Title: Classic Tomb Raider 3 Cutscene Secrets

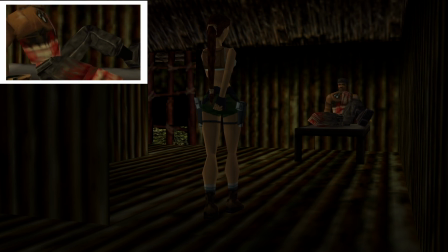256s
And of course, she has the ability to teleport wherever they need her to be. At one point, she just starts rotating really slowly as though she's on some sort of salad table or lazy Susan.
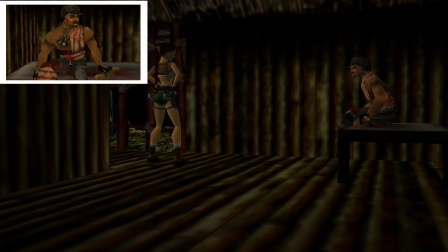275s
And of course they've got to push her off to the side so that when we have the camera perspective from her point of view, she doesn't get in the way of what we see. But what's really interesting about the end of this cutscene is when Lara takes the map off this injured guy,
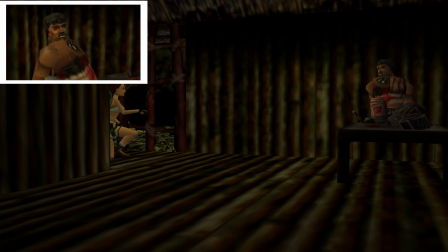292s
the camera is very clever not to show us that he's still holding it.
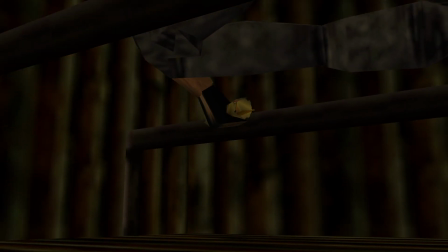298s
And if we move the camera around and we go under the bed, his arm goes through the bed texture, but we can see quite clearly that he's still holding onto it.
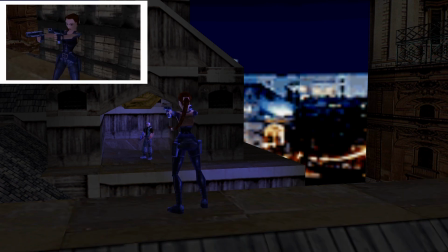307s
So right from the start we can see some cinema trickery here. It sounds like she's being shot at, but actually Lara shoots first.
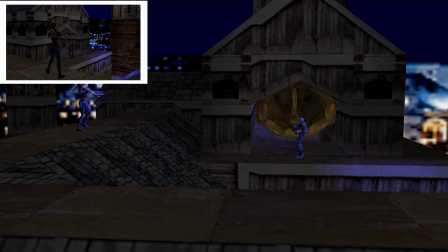314s
We have some shortcuts being taken.
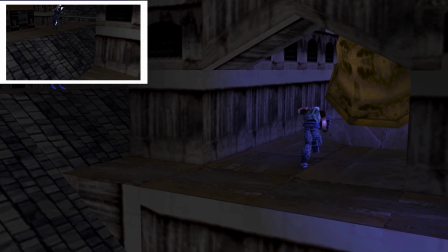316s
Lara is moved into position in a different place on the roof, and then when she slides down we see the animations of the assassin.
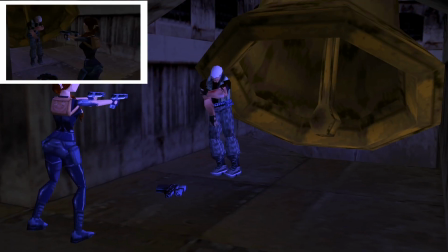323s
He's actually not really moving. After one of two fabulous ballet moves, we see that quite a bit of this cutscene is properly animated,
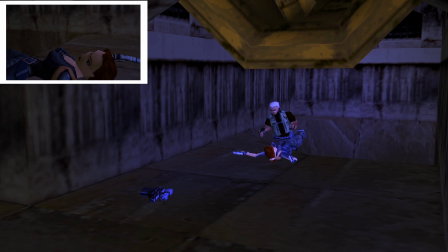332s
because we have these wide camera shots, so the animators had to fully animate these characters for most of this cutscene.
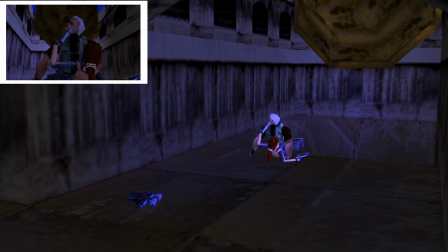340s What? You heard me. I didn't, honest. What did you say? I said, who employs you?
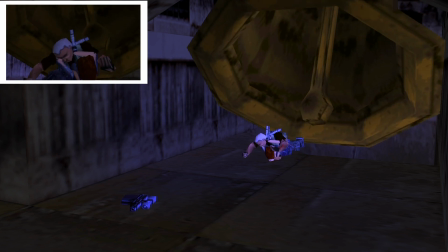345s Ah!
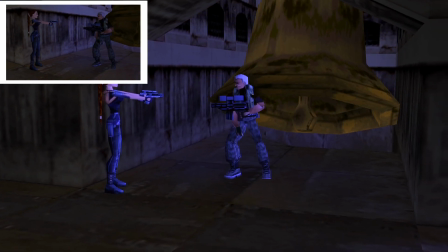347s
It's only near the end of the cutscene, when he is knocked by the bell, that we see some camera tricks again.
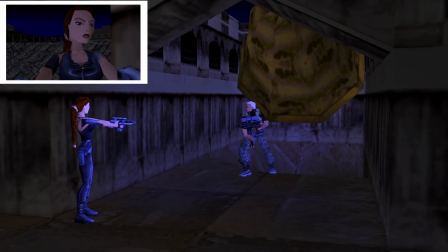354s
He's moved into position,
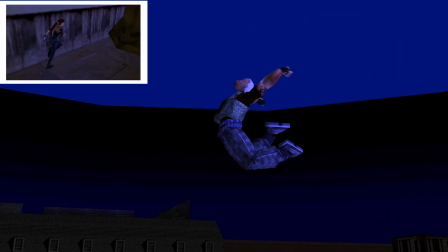358s
and he just stays in the air in this wonderful mid-jump ballet move as Lara runs off and jumps down the hole. And if we go and see what she's up to, we can see she's just falling down endlessly onto the streets of London.
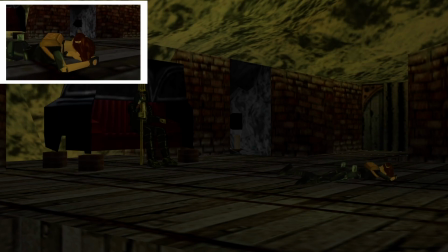374s
So in this cutscene, it's not actually Lara that does some of the weird things. Initially we can see one of the damned doing Lara's signature move of sliding into position like the gentleman from Buffy again.
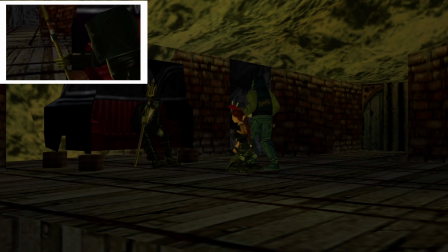387s
He drags her around quite a bit. I don't actually remember that happening quite as violently in the cutscene itself, but obviously it did happen.
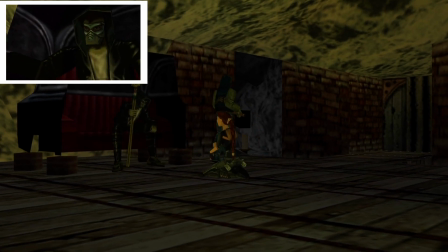402s
But for me personally, the funniest thing about this cutscene is how when the damned leaves the room,
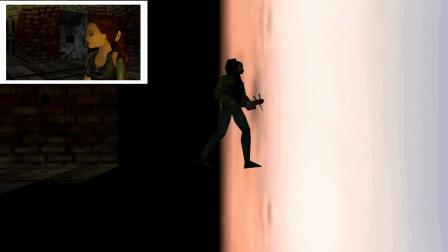410s
we see he has the ability to walk through walls.
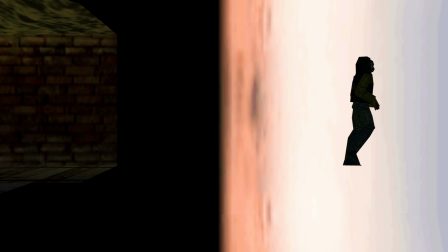414s
The sky map outside is not something we see in this cutscene, but interestingly it's sideways for some reason.
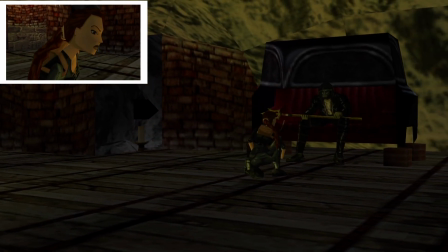421s
Like in the cutscene with the injured soldier in the hut, Lara is moved out of the way when the camera needs to be in the position of where she is.
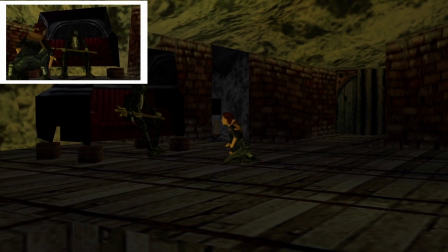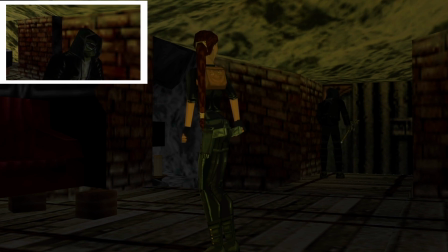437s
And like his minion, this King of the Damned character has the ability to warp through walls. We never see it in game, but now you know.
You Daisley.
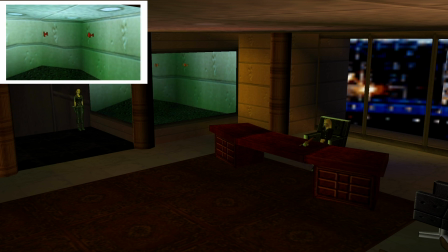451s Thanks.
I know this is a lot of people's favourite sort of cutscene because it has Miss Leigh.
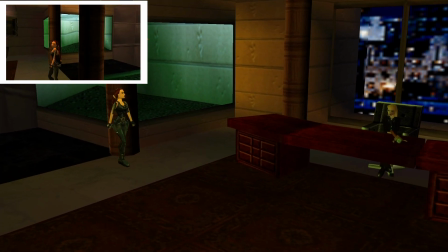458s
Lara enters from the side of the room. Sapphire's just sat there, waiting.
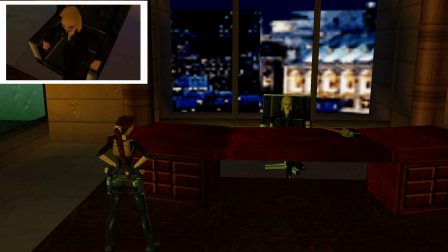463s
Lara does her little floaty thing to get into position, but then they're not even in each other's line of sight when they're talking,
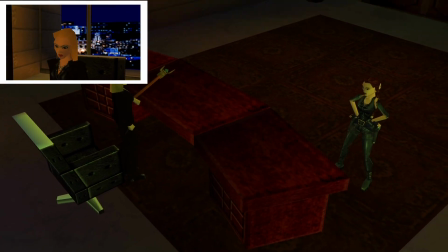471s
which is a good way of having the camera facing both of them and not really needing to move them out of the way until they need to be in position
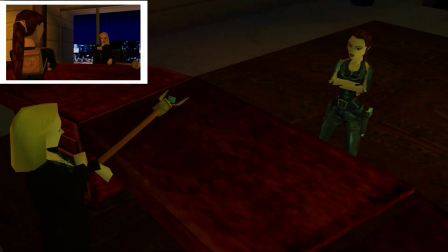478s
to see them both.
Judging by your past experiments. My what? Oh yes.
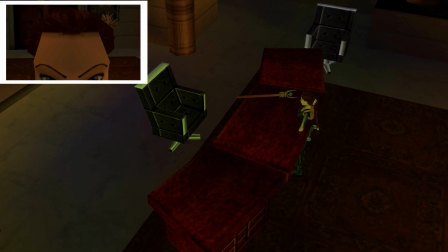483s
Except Lara can't really hold on to the Eye of Isis without getting blasted back a few feet.
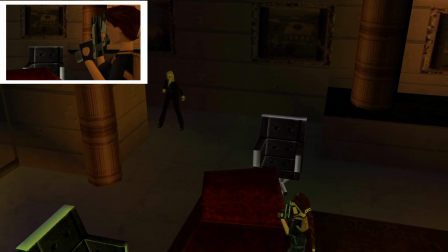488s
Or so it looks, obviously.
Next life. We'll see.
And then when she runs away, she only makes it a couple of steps.
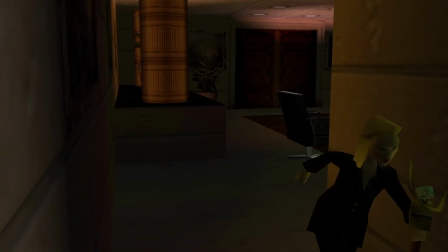497s
They didn't need to animate her running off down the corridor, just get her out of sight.
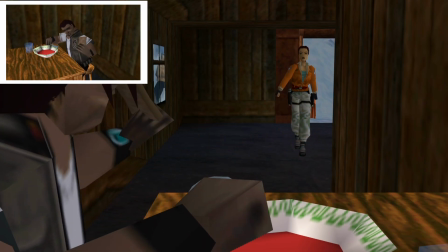505s Oh, aye, come in.
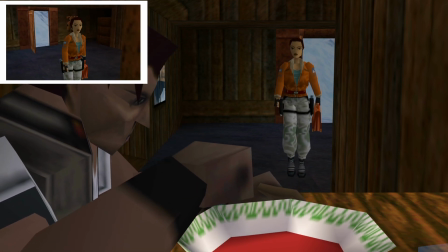506s
So right from the start here we can actually see something quite interesting. Lara's moved into position quite early on, but you can see through that window outside there's someone stood there.
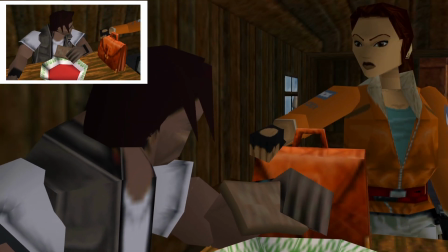519s
For quite a while during the cutscene, Lara just isn't moving. They haven't needed to animate her, they've left her in place.
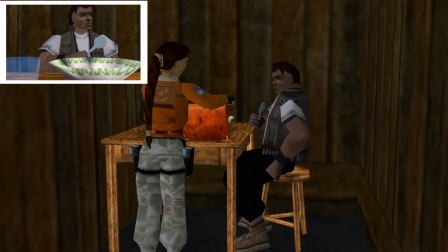526s
But what makes me laugh is that Lara has zero chill in this cutscene,
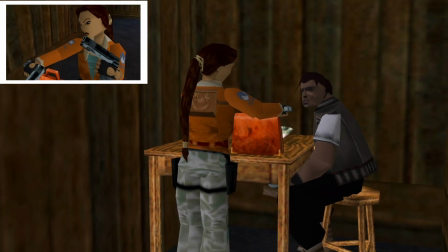529s
and at one point it just switches to her aiming a gun in his face for no particular reason.
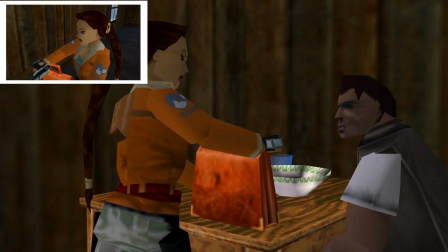535s Bringing me here. Listen to this gibberish.
She gets a bit threatening, it's quite funny.
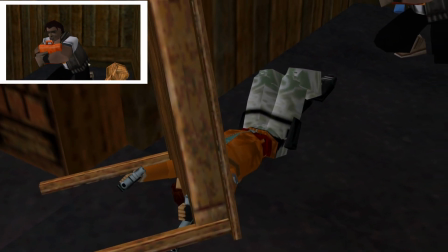544s
But she doesn't even try and get up immediately, the table's just left on her neck. So what's going on outside?
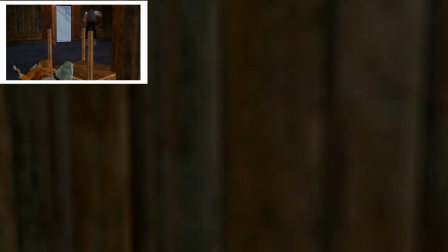551s
We have Willard inside, and dun dun dun, we already have Willard outside waiting.
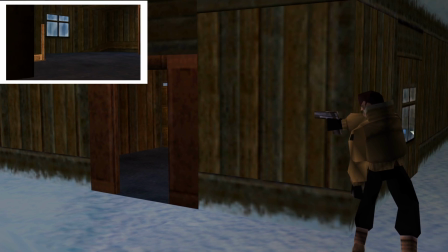556s
The different model, Willard wearing his winter jacket. So as soon as he runs outside, the camera makes it look like he's come around the corner.
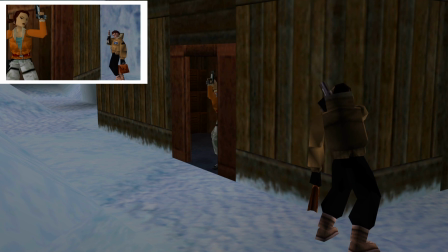563s
They've actually just moved his character off to the side somewhere.
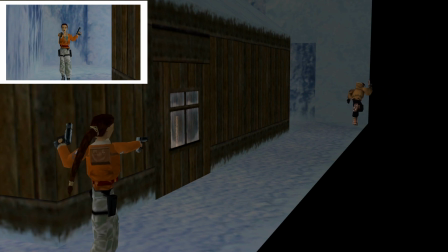568s
All these funny little tricks to make it look like there's a chase happening when they're just moving the characters into a new position.
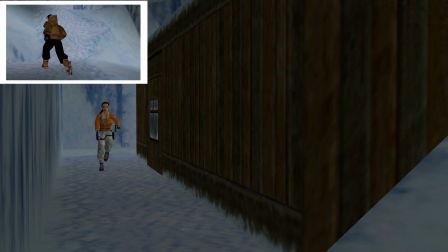574s
It's a really clever, funny to look at way of doing things.
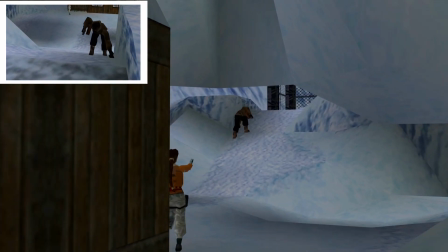582s
Fantastic, I bet you didn't know she had the ability to morph through snow.
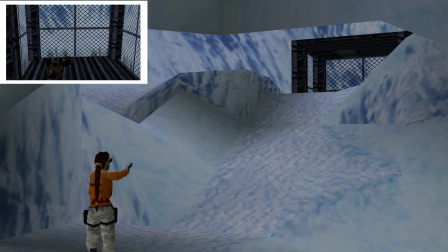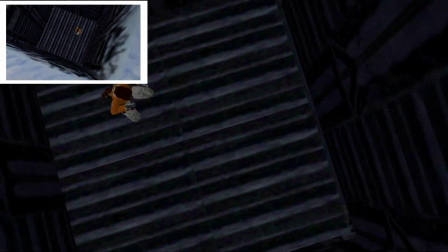595s
And should we have a look at what he's doing inside the lift? Nothing. He's just chilling. Now there is so much going on with this final little cutscene. I just needed to sort of show it all at once. So you have all of the effects underneath the meteorite. You have the spider creature. You have Lara up to the top left. You have Willard on the right. Everything is already animated.
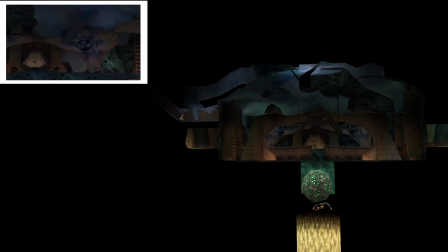621s
Lara is running on the spot, waiting for her part to start.
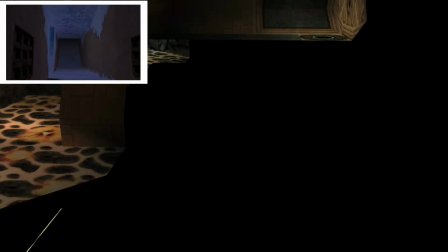627s
Just, I guess, looping animations. It's easier that way, so that if they cut to her, they don't have to be like, oh, we needed to move now, if she's always doing it.
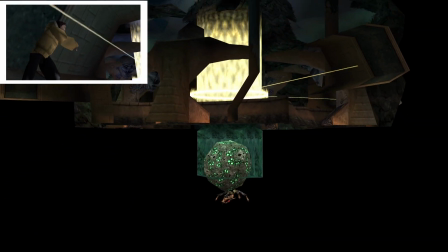635s
That light effect comes from underneath. And Lara is looping.
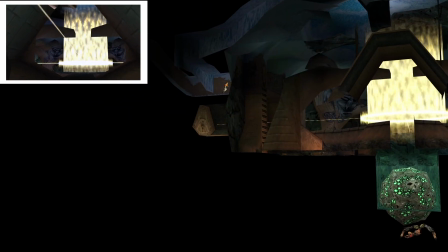641s
She's going back and forth up there.
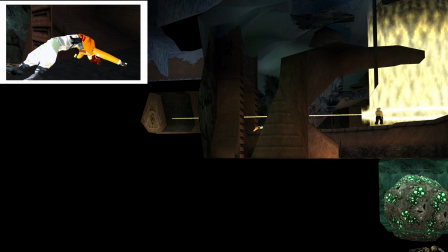647s
And even her falling animation. She falls down once. Willard is there. The camera cuts to look at him.
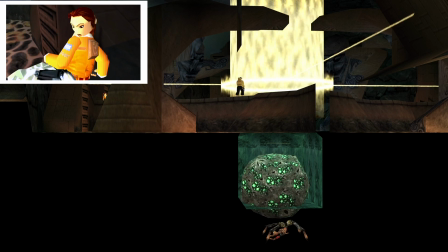654s
And meanwhile, Lara falls again. You just sort of saw it out of shot there.
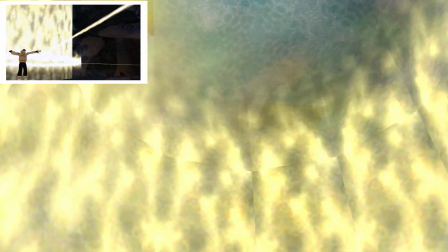663s
So then Willard is shifted into position, and what we see underneath, the meteorite is rising up.
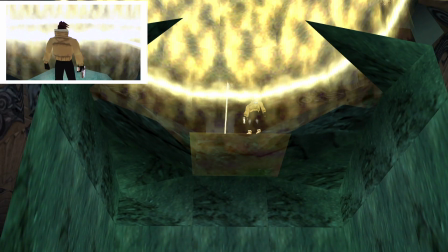674s
And then when it's time for him to fall, he only falls as far as necessary to be out of shot.
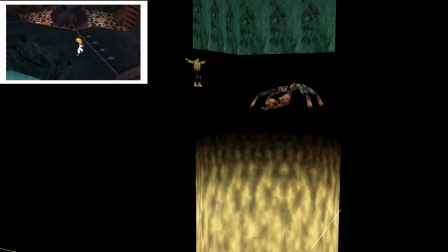679s
So they don't animate him falling all the way down, and then he just appears in his standard position off screen under the map,
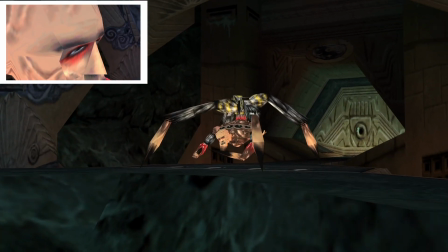686s
which is quite interesting, because then when the spider appears, Spider Willard,
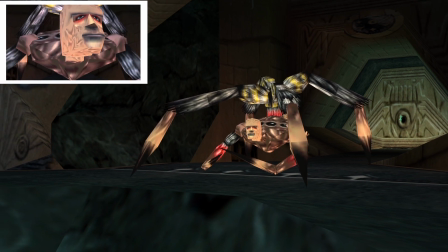693s
Insect Willard, it hasn't got enough legs for a spider, is it?
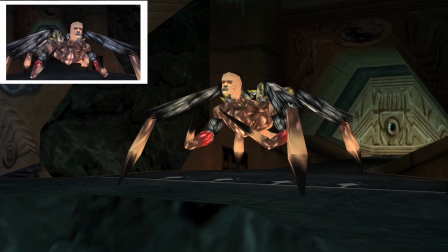697s
Lara's frozen in position while we're looking at the creature, but little did we know that under the map the entire time was normal Willard.